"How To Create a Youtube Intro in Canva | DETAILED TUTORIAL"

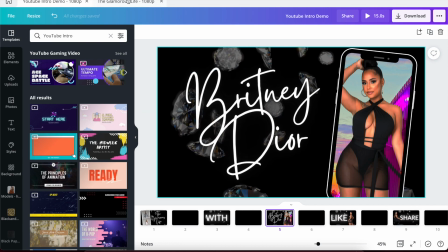So what I'm going to do, an easy thing to do is, let's say you already got your font, like you got your font laid out, right?
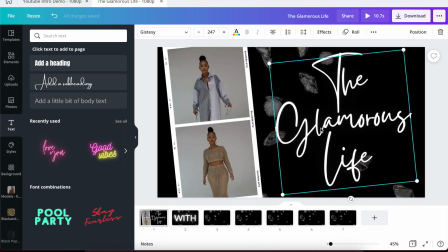So, and you got the effect that you want on it already. So just copy your font from the first page, come over to the third screen, and then paste it.
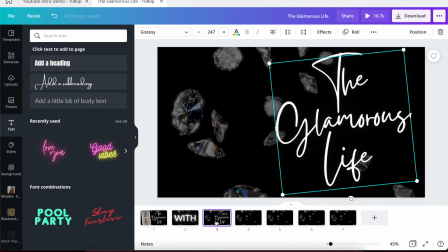Boom, you see, so it's already there.
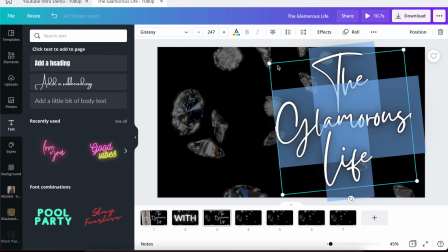So let me just now type her name, this fictitious name, Brittany Dior.
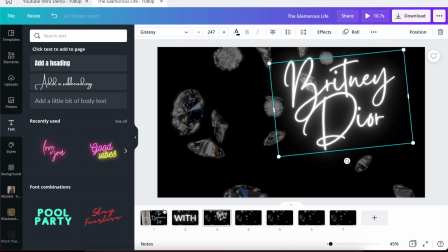Okay, cool. So we already have that typed out. And so let me check over here and see what size we had it.
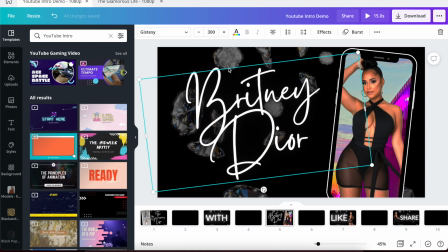So it was at 300, and it had the
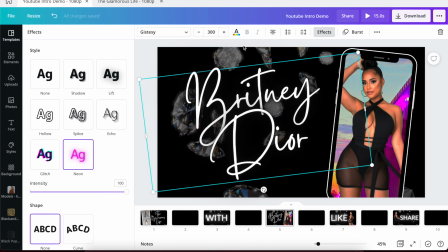neon effect all the way up, and the text is black, and I did a burst on this.
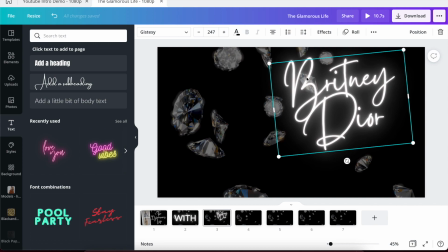So let's come over here and do the same thing. So let's position it this way.
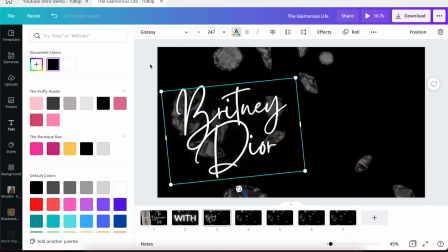We're going to make the text black. Okay. And we are going to bring it to 300.
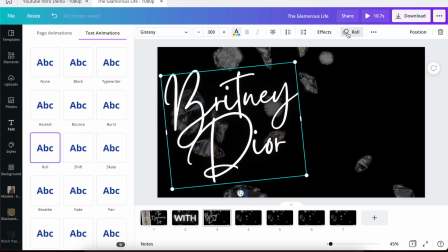And the effect we're putting on this is burst.
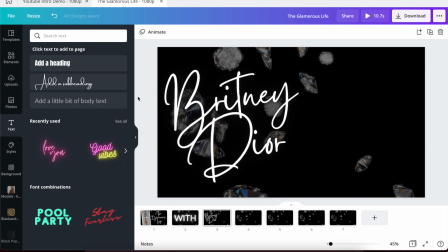All right, cool. So we have that on here. And now we need to add that phone that we have as well on here. So let's do that. Let's do the phone. We're going to come to elements, and we're going to go back into frames again.
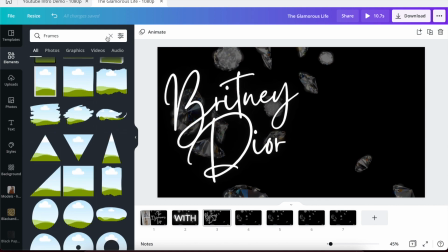So you can search through your frames to find the phone, or if you come back into elements, you can just type iPhone.
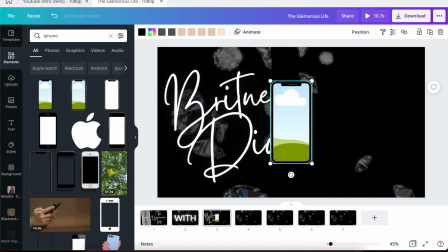And I used this second frame here. And then all I did was I made the outline or the outside case white.
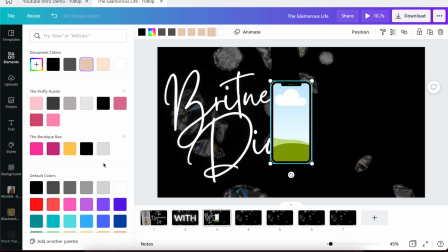And then all these subsequent buttons, I just clicked on like the different grays here to make the buttons kind of like flow with the rest of the phone.
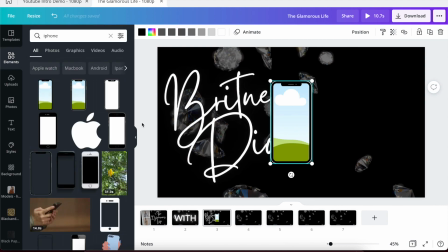The buttons are so small, they're honestly not visible, and it really does not matter much.
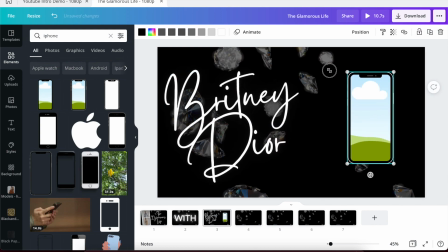So that's why I did that. Really, the outside color of the case matters most.
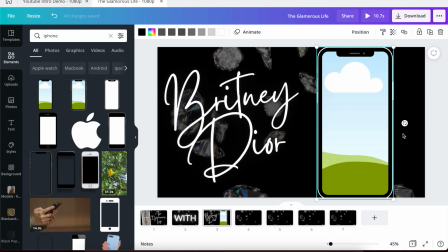So I'm going to make the phone bigger, and I'm going to, y'all already know, put it at a diagonal.
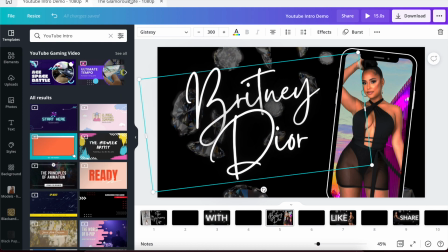So I have it on a diagonal here. Kind of see how it positioned. All right, so I have it more like this.
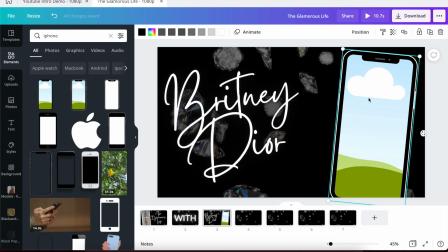And I just find it like to be more visually interesting sometimes to have the device like partially not on the screen. It just looks a little bit more interesting instead of having it all of it in here.
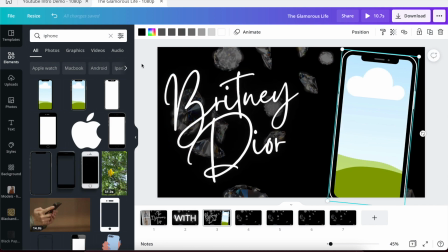So I just do something like this to kind of like offset it. And I'm going to bring her name a little bit more like this.
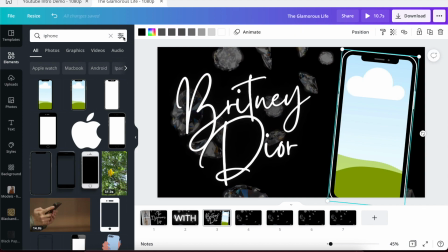So here we go. So now we have that, and I have a photo that I made.
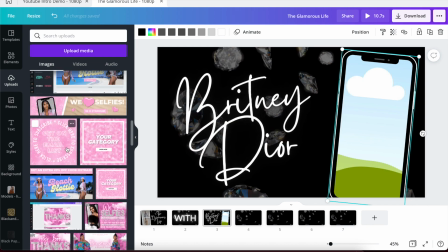Oh gosh, where is it?
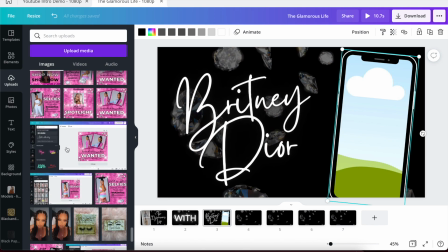Y'all, I make a lot of products, okay?
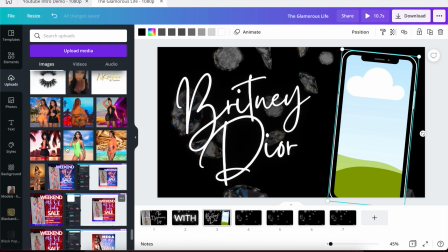So a lot of stuff that you're seeing me scroll through are completed products that I've made for my Etsy shop.
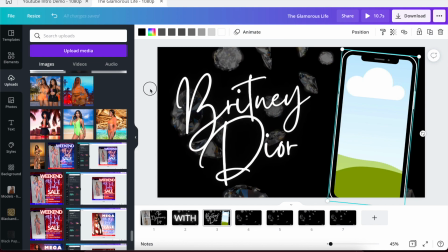And this is the picture here that I used.
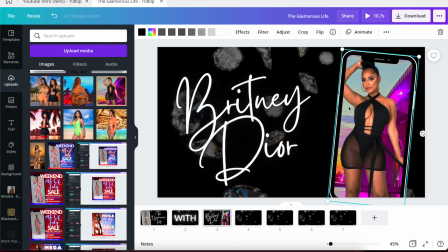And
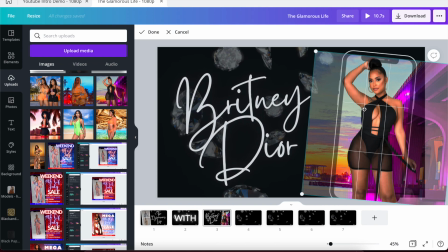I think I want to like zoom in on her more.
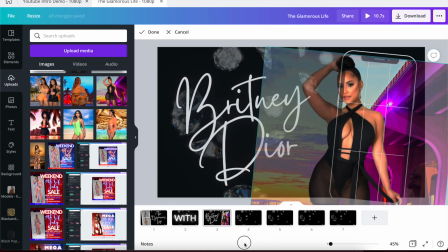So I'm going to just double click on the picture and like drag it out to make her a little bigger.
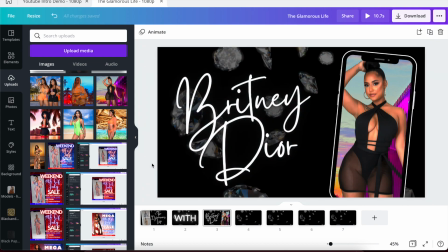Boop. So I think we're good there.
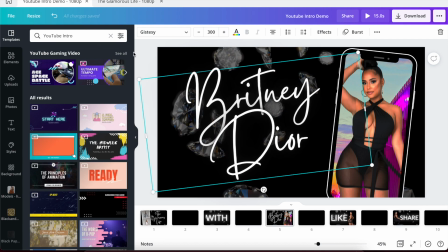So that looks very similar to what we had going on.
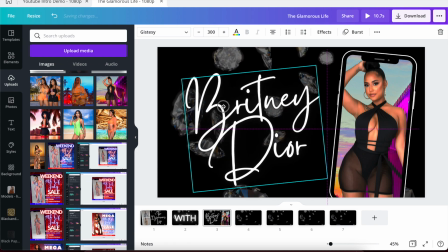I feel like I had the text and the phone closer together,
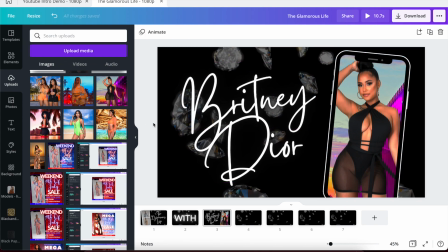more like that. Okay, so boom, so we have that. And now let's look at the animation.